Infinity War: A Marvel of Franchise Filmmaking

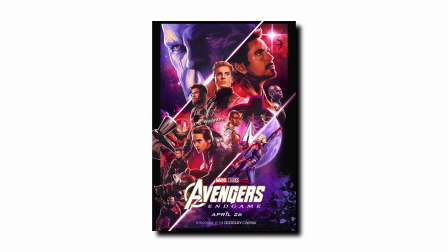0:00 We are fast approaching Avengers Endgame and the end of what Marvel has now dubbed the Infinity Saga.
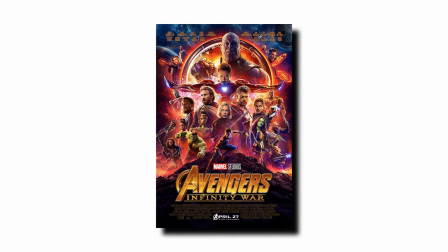0:05 That made me want to take a look back at part one of this two-film finale and dive into the aspects that make that movie such a success. The MCU is really the only cinematic universe that has actually worked in recent memory, and I think it's worth examining why. I'm mainly going to be talking about Infinity War itself in this video, but I want to address a couple key elements from earlier films that helped to set up the success of that movie, as it would not have worked at all without the proper groundwork. So let's spend some time diving into what caused the success and acclaim of this film a decade in the making.
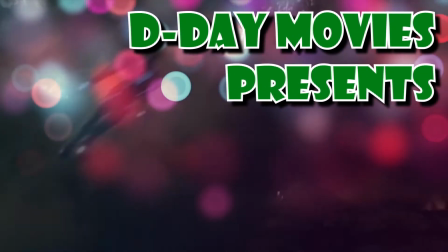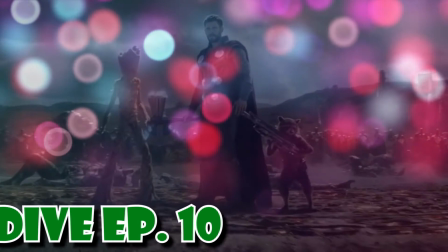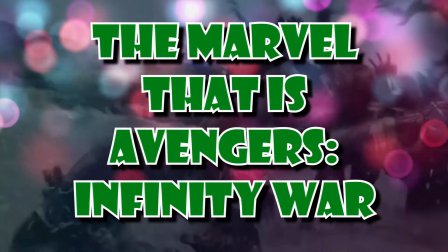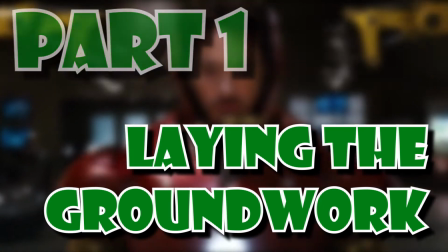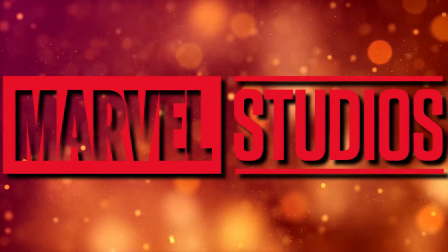1:11 The wisest decision the folks at Marvel Studios made was taking their time in building their universe.
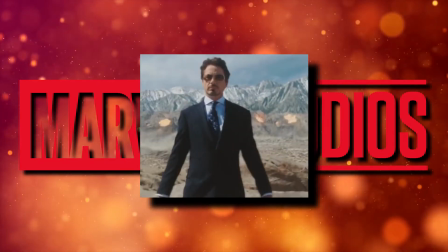1:16 They started small and simple. Kicking things off with 2008's Iron Man was a pretty strong idea.
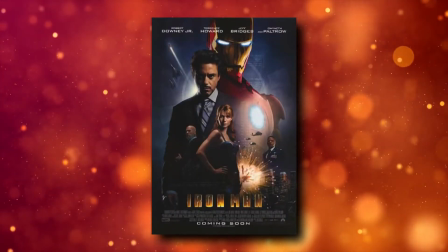1:20 The concept in that movie is extremely digestible to general audiences, and it helps that it was a pretty excellent movie in addition to that.
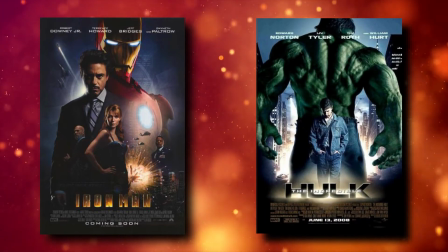1:27 The Incredible Hulk from later that same year seems to have been the black sheep of the Marvel film family.
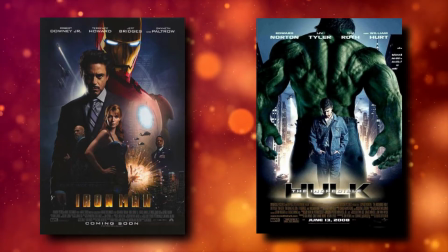1:31 It seems mostly forgotten, with the exception of William Hurt's General Ross, who will randomly show up again years later in Civil War.
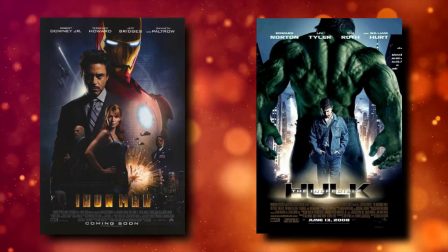1:37 I don't remember having strong feelings one way or the other towards this film, but it seems largely forgotten and not that great.
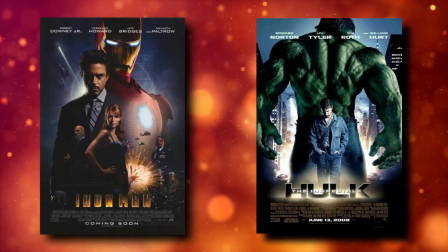1:43 I would imagine this was a point in time where there was some doubt about the integrity of this project over at Marvel due to the lackluster reception of The Incredible Hulk.
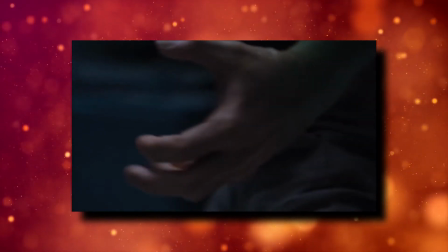1:50 It did serve the function of introducing us to the Bruce Banner-Hulk dynamic that we would need to be familiar with in his next film, though.
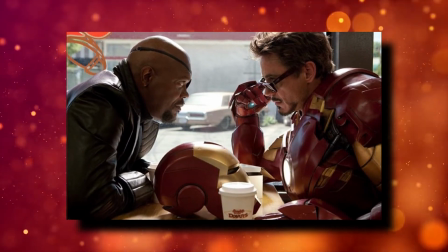1:57 Arriving now at Iron Man 2, another lukewarm reception for early Marvel. I actually have basically no problems here as I didn't actually know all of these extra elements
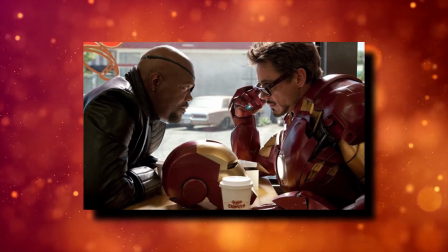2:05 were setting up the Avengers I didn't even know about the last film's post-credits scene from that mindset,
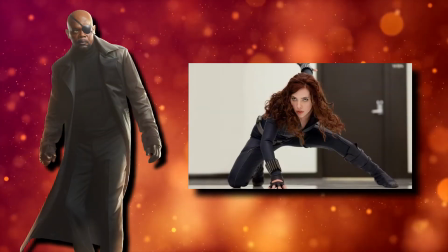2:10 Fury and Romanoff just seem like new characters to the Iron Man series then you move on to Thor and Captain America the First
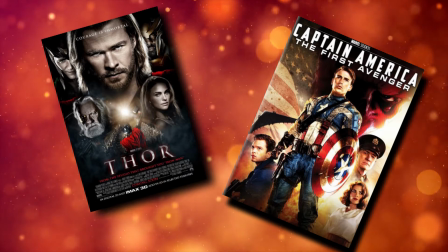2:16 Avenger both strong films with distinct styles to introduce and endear their primary characters to the audience sure,
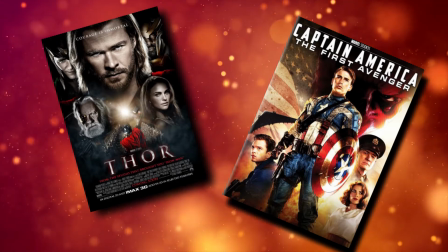2:22 there's a Dutch angle to Minnie and Thor but it's a fun movie and then only then, after 4-5 films do we see the Avengers assemble for the first time.
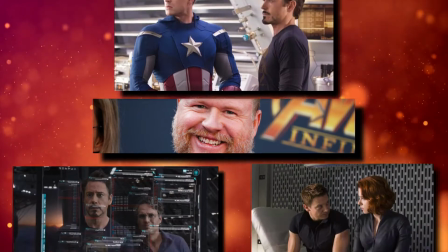2:31 Bringing in Joss Whedon to write and direct here was a stroke of genius, and he established many of the dynamics that have become essential pieces of the MCU to this day.
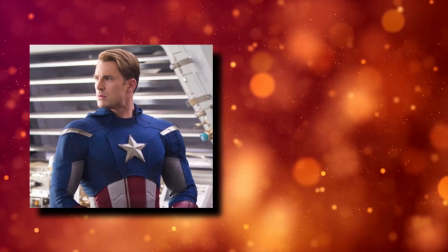2:38 Very quick side note here, cab suit in this movie. A lot of people like to rag on this suit for being super dumb looking, and yeah, yeah, it is.
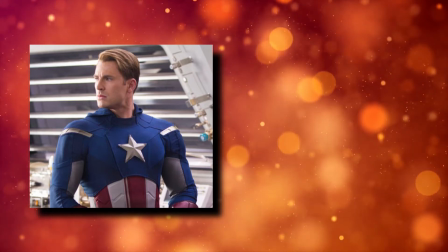2:45 And that's why it's so perfect. The thing was designed by Coulson, who's a Captain America fanboy.
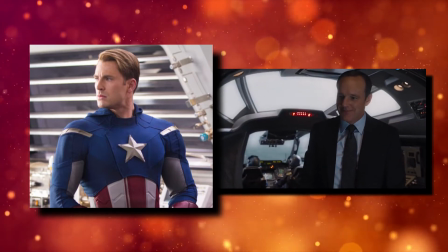2:50 I gotta say, it's an honor to meet you. Officially. I sort of met you.
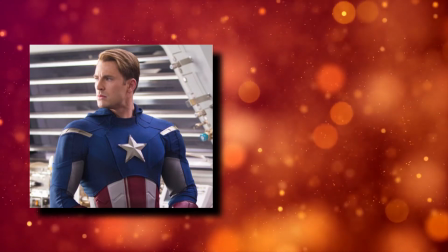2:56 I mean, I watched you while you were sleeping.
and was designing the suit based on these trading cards in the old films.
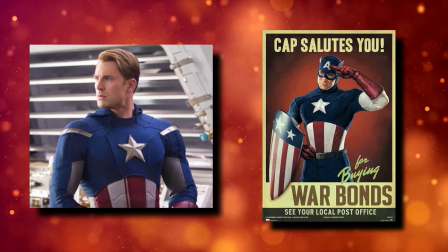3:02 It's an armored version of this. The design is character motivated.
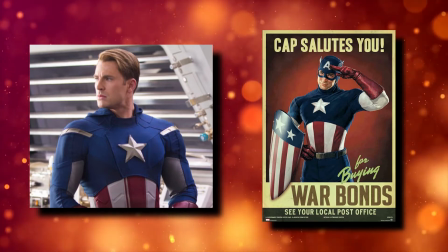3:07 Look past the surface just a little bit, and you'll find fun and interesting things when before you may have thought it dumb.
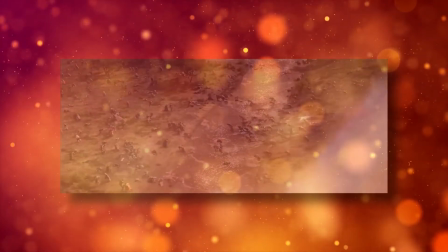3:12 Back to the main point, though. Marvel took the time to make us care about the characters before expecting us to do so.
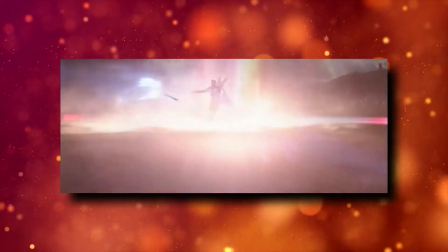3:19 Jumping ahead a bit, this moment, you know this one, only works because it is earned.
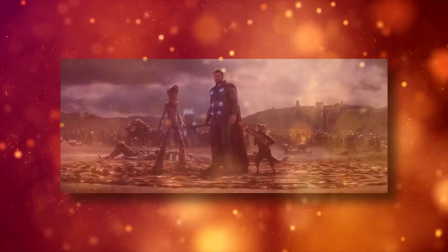3:24 That's why this
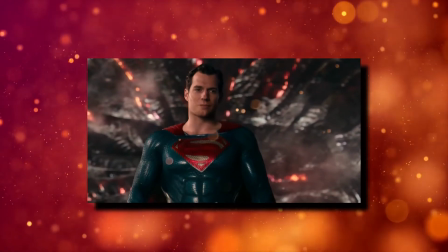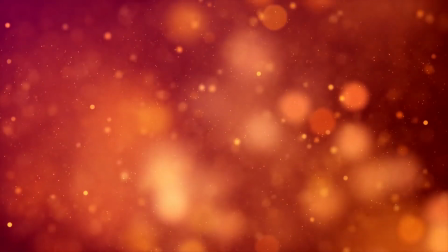3:31 has none of the same impact of the Thor moment.
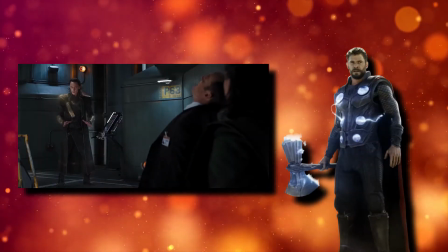3:35 Coulson's death in the first Avengers is effective because we've seen him become increasingly important through the earlier films.
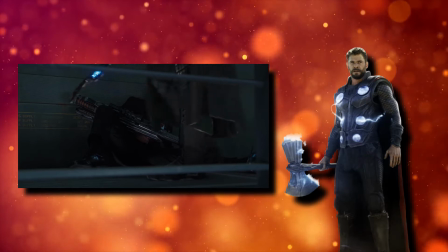3:41 This mindset is carried through the entire series. The characters come first, sometimes even at the expense of the plot.
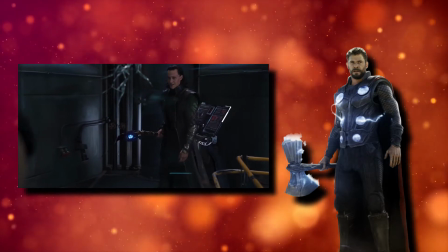3:47 Moments like these just wouldn't resonate the same way otherwise. On to the next thing.
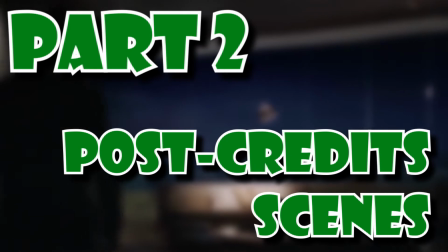3:53 You become part of a bigger universe. You just don't know it yet. Who the hell are you?
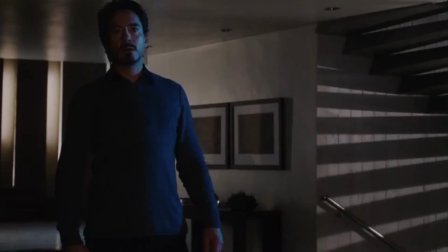3:59 Nick Fury. Director of S.H.I.E.L.D. Oh. I'm here to talk to you about the Avenger Initiative.